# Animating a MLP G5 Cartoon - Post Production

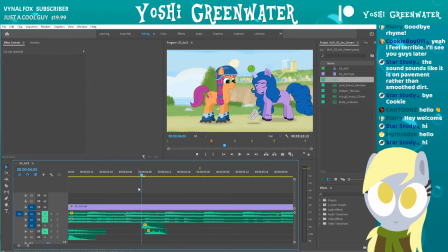1743s
When doing the like sound effects, I like having the sound effect a frame earlier than you see it, because like it's supposed to like hit the ground first and then you hear it, you would think,
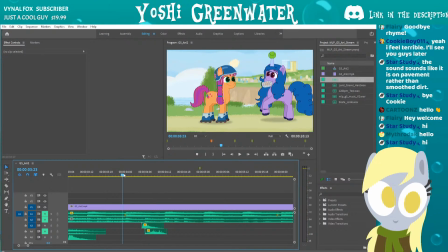1757s
but having it 1 frame earlier kind of sells it a little bit better, rather than saying that just feels off. You're like on the beat, feels a little bit off, so just make sure like it's fun.
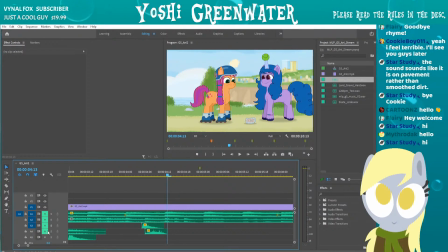1775s
It's a little bit better to have it be 1 frame early, but lip sync is good to have it be lip sync 1 frame earlier than sound, but sound effects are 1 frame earlier than visuals. I don't know.
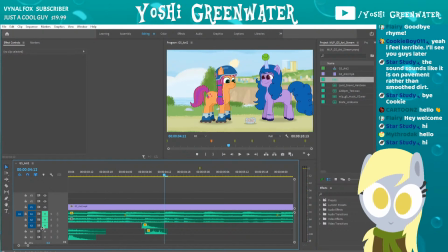Probably better at the same time. There you go. Okay.
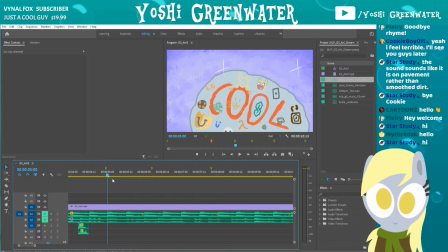1803s
Let's see. Do we want to add any? Do I have anything first for something like this, or is this good for? I think that's pretty good.
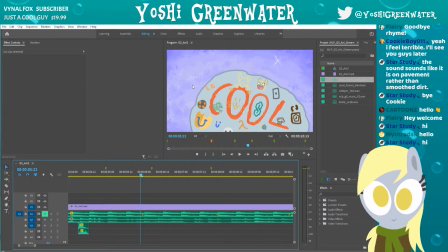1816s
nothing really happens. It is only going to be, the only thing that would make sound in this scene would be the little twinkles themselves, you know? So, and we pretty much have that almost pretty set with the music itself is like,
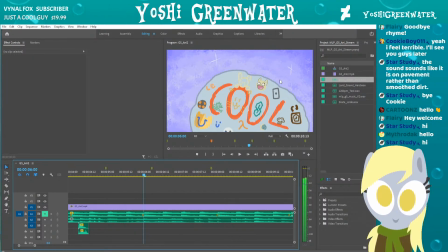1836s
is already kind of twinkly and doing most of the heavy lifting. That's why I'm saying like most of the heavy lifting is with the music.
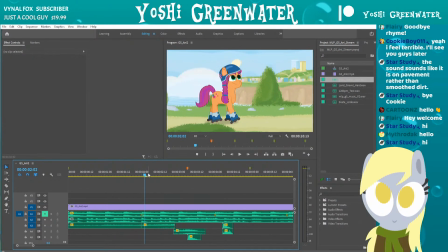1843s
So, but for like big hits and like big actions and mechanical things that music can't exactly replicate perfectly, like a machine, you can't really have a kazoo really make that sound believable.
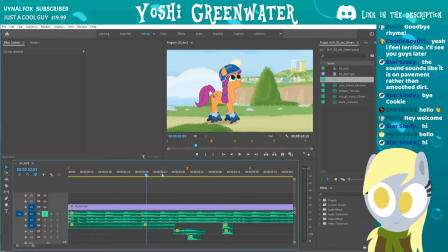1860s
Rather just using a mechanical sound. So, to be like literal, I would say, to have a literal sound for mechanical stuff and other stuff like
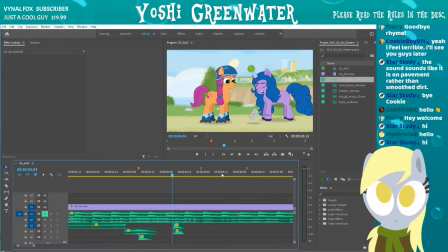1871s
these falls and stuff to make them sound correct, realistic. If you want to go realistic, then it would need to be using like actual sound effects. But for fun interpretation, Fantasia style stuff, then it's like, yeah, that's fine to have it be whatever you want there.
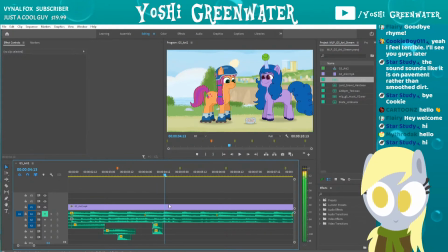1890s
But for this, I want it to be have some sort of realistic-y sound for that moment.
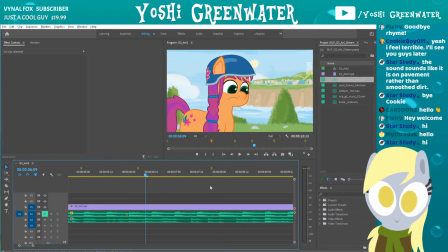1898s
I'm gonna leave it that. And then I think most of the heavy lifting is also done with the music as well. Because the way that we planned it out, I think, was that we just had most of the big
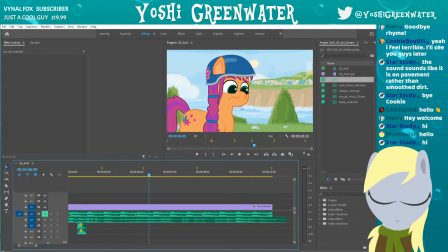1913s
points and big impacts be key moments orchestrated. So there wasn't much more left to add it in, unless we like double up on the sound, which then covers up the music.
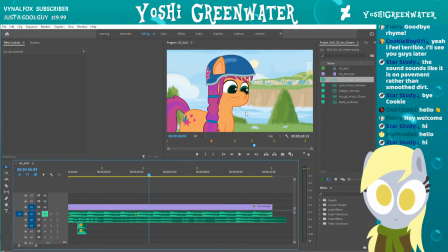1927s
So it's kind of like that weird balance of also making sure that don't actually cover up your own hard work. Because we got that. It feels actually a little bit later. Probably I want this to be
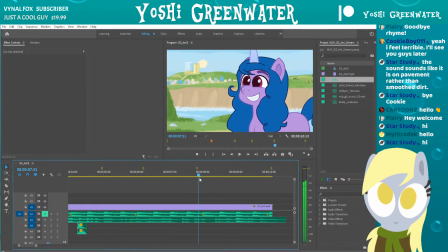1949s
one thingy later, but I guess it's okay. It's still there.
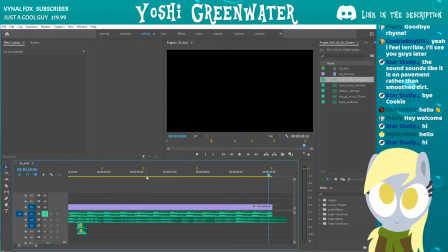1957s
Yeah, that's pretty good.
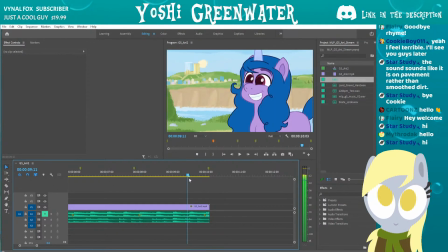1963s
Let's just cut that down and wanna, as it fades out, let's see where it fades out, go back a couple. Let's add a fade out to the music. So I have the music line,
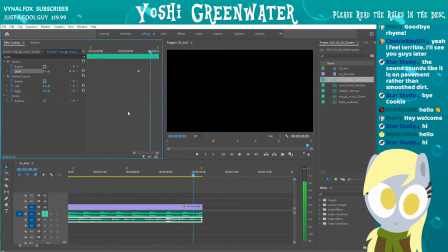1979s
follow to where it goes full black, and then cut it to be -50. There, so now it fades out. Okay.